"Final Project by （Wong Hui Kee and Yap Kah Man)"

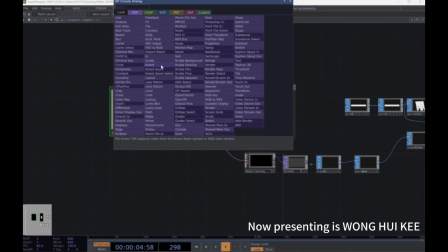743s
They are using the Kinect, which is this one, as a camera.
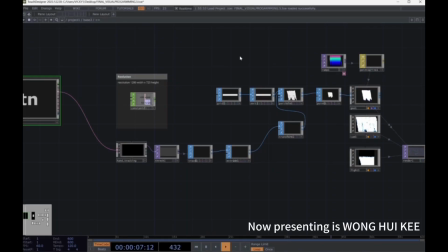748s
So I just changed it to media pipe. Okay, let's talk about the grid first. The grid salt, which is this one, serves as the base geometry of the water surface.
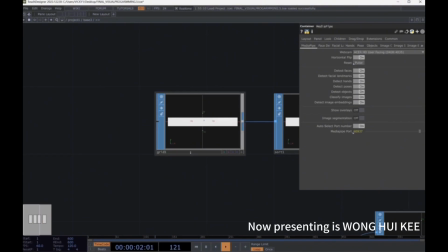756s
It allows the deformation when the hand interaction is detected. Next, the sort soap is added.
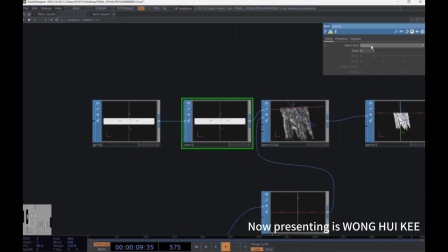762s
We set the point sort into random as the orientation of the particle will be random.
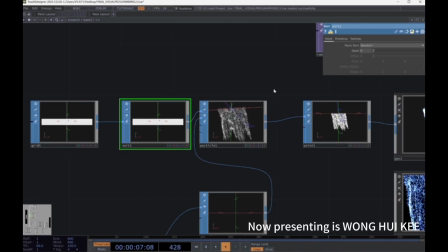767s
The next one is particle, the most important things in the work, because it can generate the particle effect, and from the particle, we can adjust the external force.
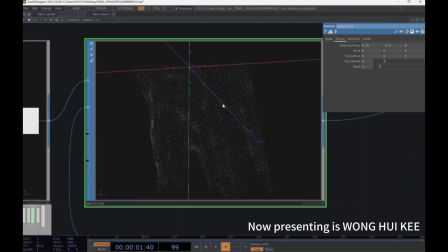775s
By setting the y-axis values to negative, we allow the particles to simulate falling motion. We also adjust the time settings to make the particle flow faster.
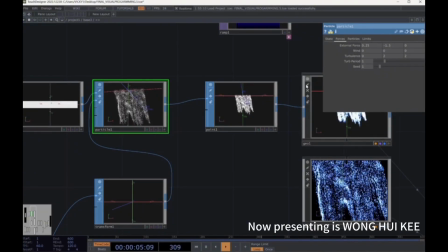784s
Next, to create a waterfall-like effect, we increase the turbulence. We increase the burst rate to make the particle density higher.
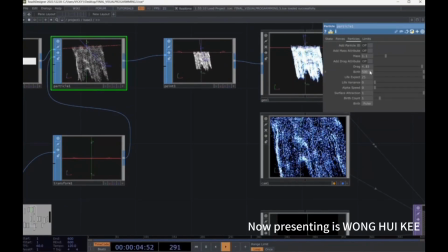791s
Then we adjusted the life expect to extend the visibility duration of each particle on the screen.
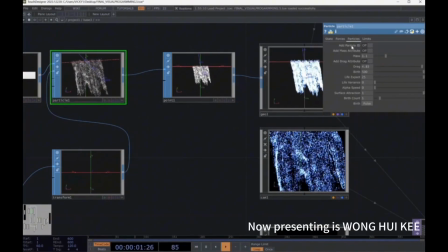796s
Next, we increase the drag value so that the particles move more slowly, creating a softer and smoother motion.
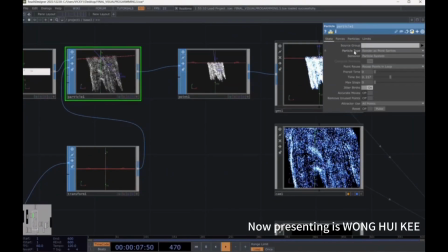802s
This helps to simulate natural flowing behavior. In the state settings, we change the particle type to render as point sprite. A point stop is connected to the particle system, and we increase the scale to enlarge the particles.
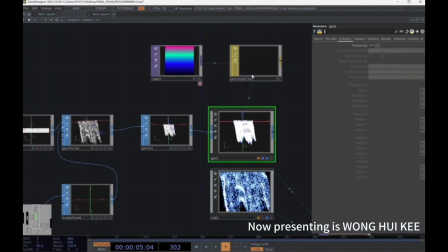814s
After that, the gel comb is connected to the point stop, and the point sprite top is added and dragged into the gel comb. We use a ramp top to control the color of the particles. It's connected to the point sprite so that the particles appears in the blue color, which I selected.
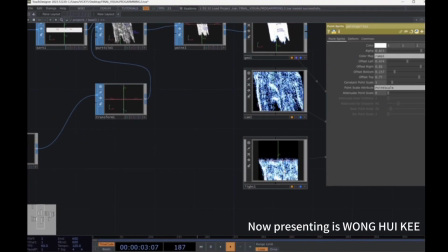828s
Then we added the camera comb and light comb to the network. This allows the particles to be viewed in 3 dimensions.
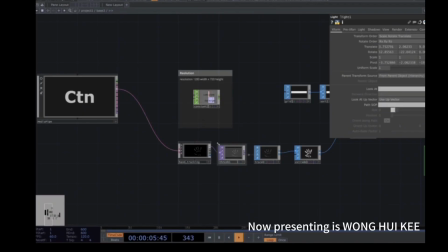834s
Finally, we go back to the front part of the network. We did added trash, trays, and extrude tops to enhance the overall shape and motion of the particle effect.
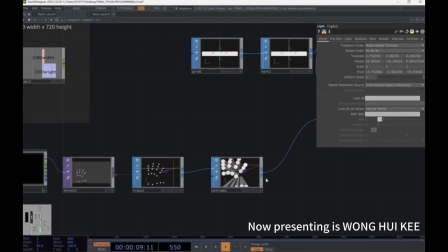842s
For the extrude soap, you can see my hand here. The hand tracking system is used to enlarge the hand shape captured on the screen.
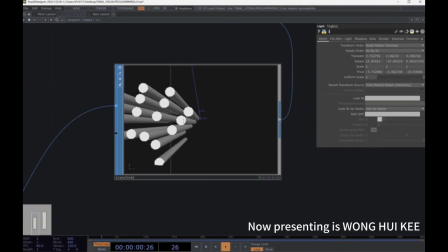850s
This is followed by the connection to the transform soap, where I adjust the z-axis translation to reposition the hand mark.
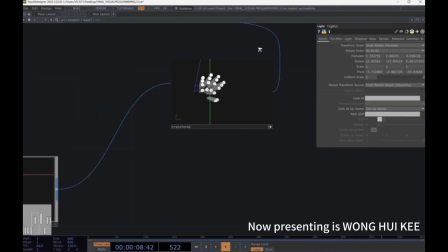859s
The hand shape needs to be placed in front of the particle effect so it can act as an obstacle to block or interrupt the particle flow.
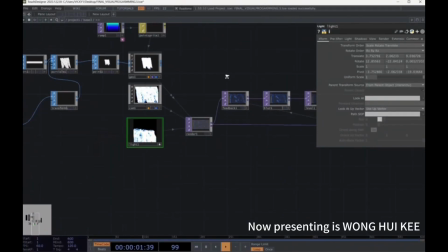867s
After that, the render top is connected to a series of components like feedback, blur, level, and composite.
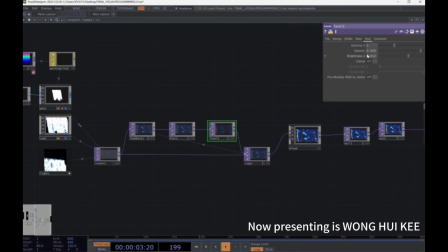875s
The level top is used to increase the brightness and opacity of the particles. The blur top helps to soften the edges of the particles and creates a smooth, flowing visual effect, which adds a sense of motion and fluidity. After the composite top, we connect a bloom top.
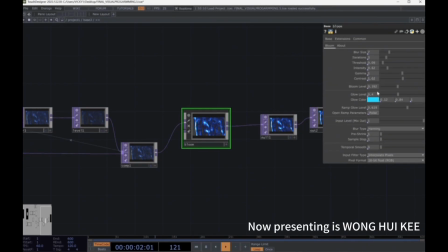894s
This adds a glowy and dreamy effect, making the visuals appear more vibrant and magical. Finally, everything is connected to the null top, which is then set as the output. And that's all for the explanation of the third work file. Now let's move on to the fourth work file.
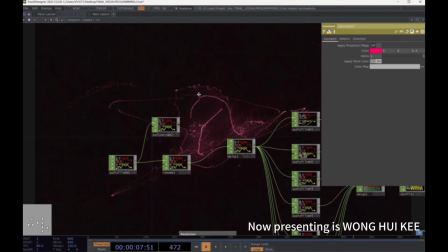911s
Since it contains audio, I will mute it for now. First and foremost, we create the audio network. We start by adding an audio file in chop and audio device out chop.
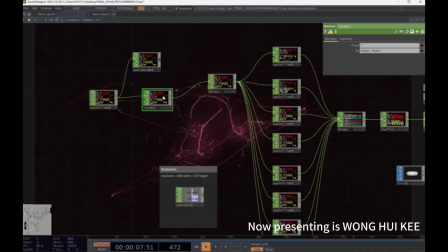923s
Next, we bring in a rename chop and connect it to the audio file in.
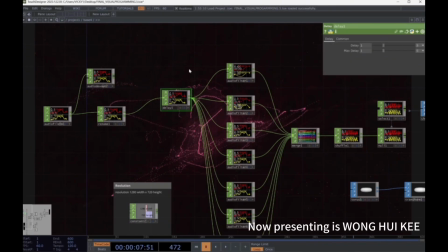927s
After that, we add a delay chop, which allows the particle movement to respond more naturally and dynamically to the rhythm and changes in the audio.
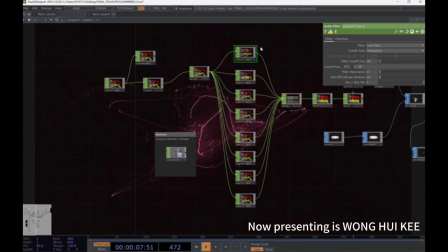937s
Next, we created 8 audio filter chops, each with different filter cutoff values. These audio filters are used to isolate specific frequency ranges, such as low, mid, and high, from the audio signal. This helps create unique particle responses based on the energy in various frequency bands.
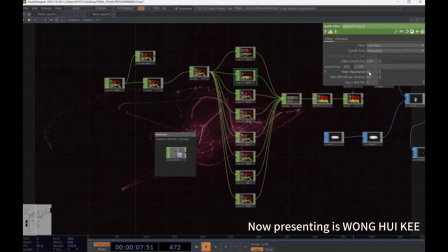956s
As you can see, the cutoff values are set in ascending order, for example 40, 120, 1200, 2200, 3200, and so on.
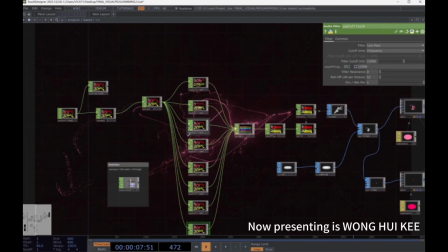969s
This gradual increase helps to split the audio spectrum into multiple distinct bands.
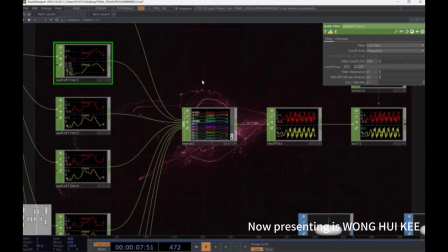975s
We then use a merge chop to combine all the filter signals into a single data stream.
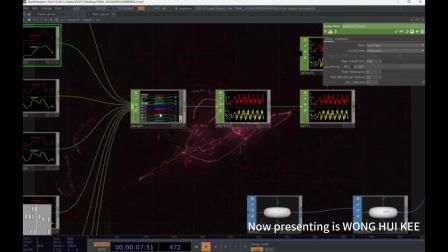980s
After that, a shuffle chop is connected to the merge chop.
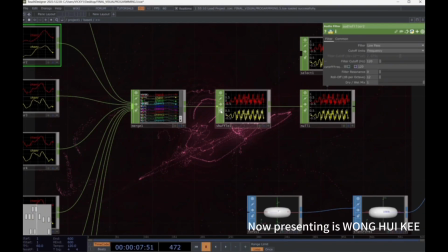984s
This reorders the channels and makes it easier to process the filter audio efficiently, ensuring each frequency band is handled in a proper sequence. A null chop and select chop are added after that.
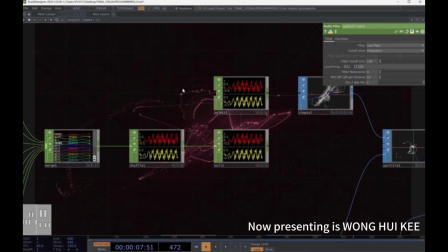997s
The select chop is connected to a chop tool,
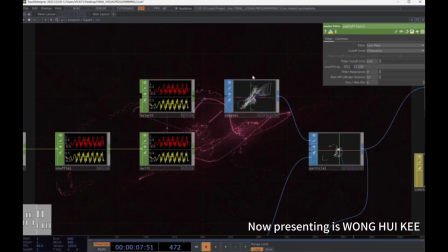1000s
which allows the audio signal to be transformed into geometry or positional data for the next processing stage.
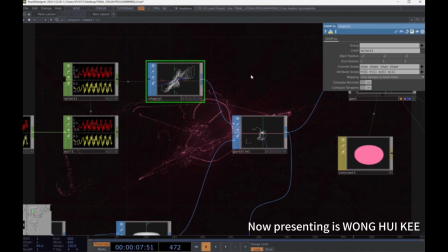1007s
In the parameters, we define that P0 to specify the position channel and 0 to define the normal channel. While this setup allows us to target and manipulate specific audio data for driving the particle system behavior.
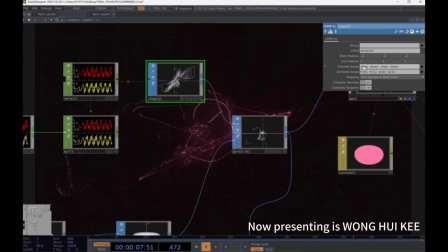1024s
Besides that, in the chop 2, we have 2 channels, which is Chan and Chan R, while the Chan R channel is used to control visual attributes such as the color, size, and brightness.
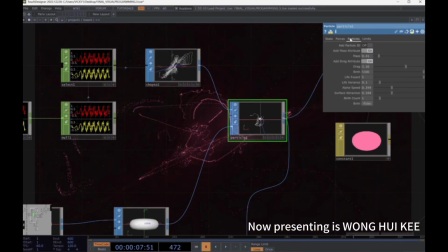1036s
Moving on to the particle soap, we made several adjustments to fine-tune the particle behavior. While these include mass, drag, birth rate, life expectancy, life variance, and also alpha speed.
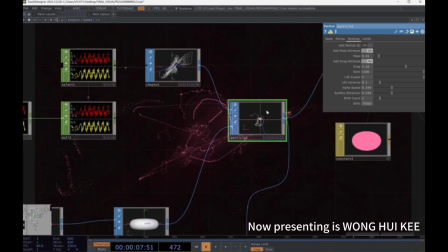1050s
These parameters help define how the particles are generated, how long they stay visible, and how they behave while on screen.
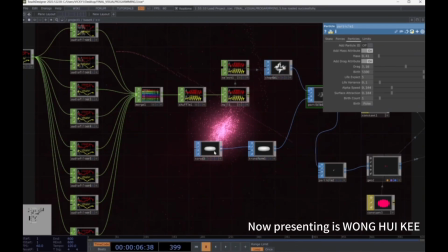1058s
After that, we brought in a torus saw, which serves as a guide shape. This allows the particles to move along a circular path. Then we also added a transform soap to manipulate the position,
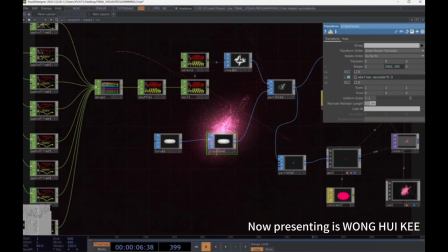1072s
rotation, and scale of a torus, giving us a better control over its placement in
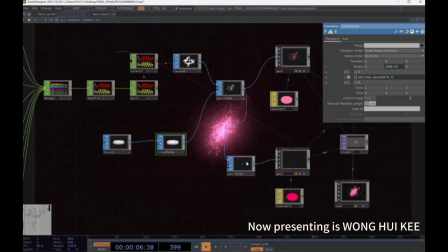1082s
3D space. Then we introduce a second particle saw. The settings we adjust here are similar to those in the first one, like mass, drag, life, and so on, but this time we scale everything down. This is to create a denser, more layered particle system, resulting in a more complex and dynamic visual effect.
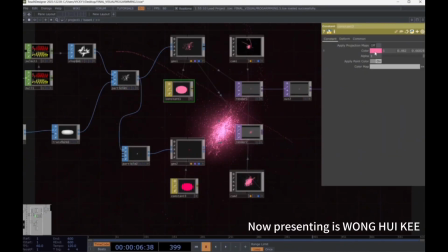1101s
Next, a constant math is connected to the geocom to control the color of the particles.
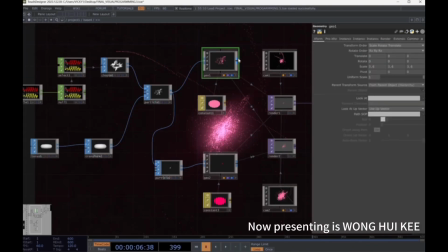1106s
Next, we connected each geo to its respective particle soap. The geo acts as a geometry container for the particles, allowing us to display them in 3D space. In the setup, Geo 1 has a larger scale compared to Geo 2, which helps create depth and variation in the particle composition.
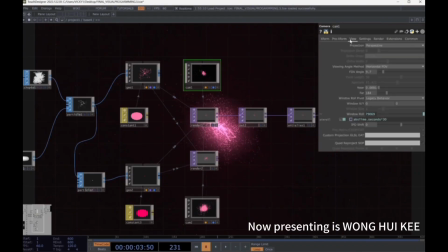1124s
After that, we added 2 camera comp. We just adjust their FOV angles to ensure the particles are framed well on the screen. For camera 1, we also set it to rotate smoothly over time, adding motion and depth to the scene.
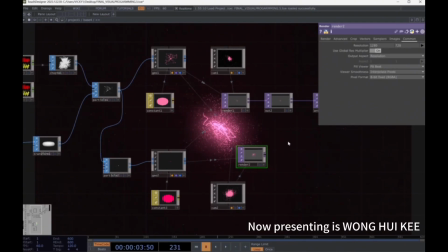1137s
We then brought in 2 render stops. Render 1 is connected to the both cameras, while render 2 is connected only to the camera 2.
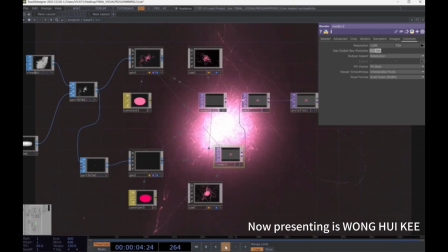1145s
Using these 2 cameras allow us to blend 2 different particle systems into one, resulting in a more complex and layered visual composition.
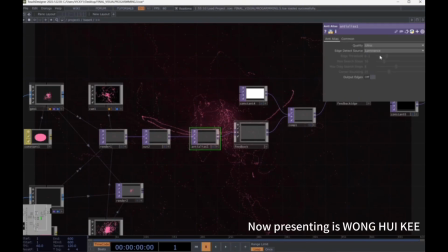1154s
Following that, we added an anti-aliasing top and we set it to ultra. This step helps us to smooth out the jagged edges and give the render image a high-quality, polished appearance.
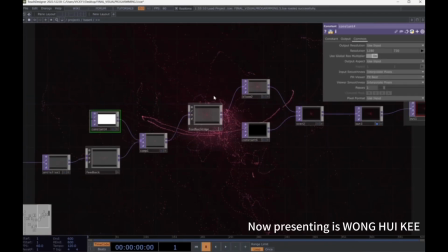1166s
To enhance the visual atmosphere, we drag a feedback edge from the left palette and connected it to the composite top. This creates a dreamy, ethereal effect.
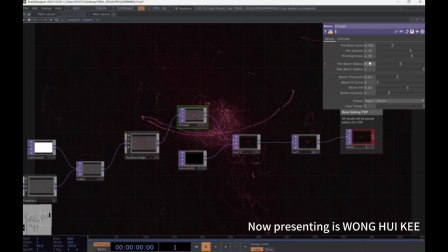1175s
Next, we use a bloom top to enhance the contrast and glow of the particles, making them appear more vivid and luminous.
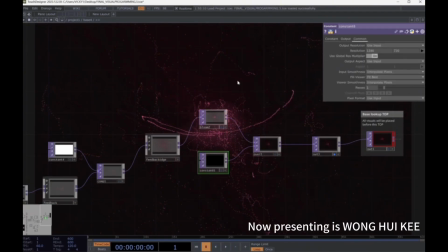1182s
A constant top was also created to serve as a black background.
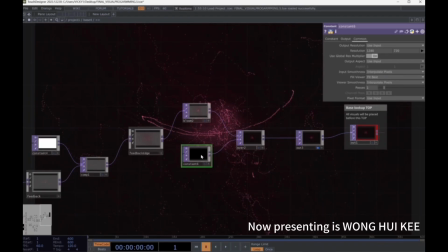1186s
It is connected to an overtop along with the bloom output layering the particles nicely over the background to form the final visual output. Lastly, everything is connected to an altar, which is set as the final output.
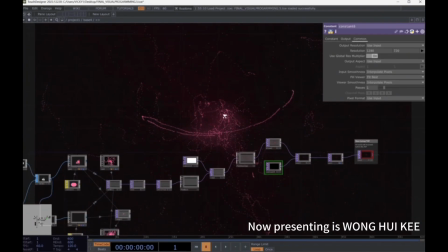1201s
Well, thank you. Thank you very much and appreciate that for lending your ears to us for our presentation. Have a nice day. That's all for our presentation.
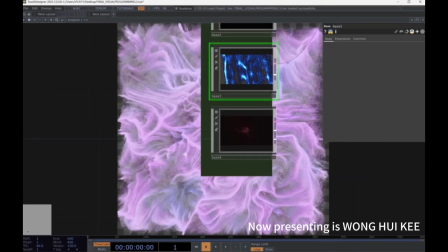1213s
Okay, then that's the end of the fourth work file, and it's come to the end of our presentation.
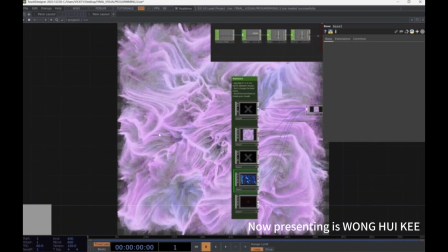1221s
Thank you very much and appreciate it for lending your ears to us. And have a good day.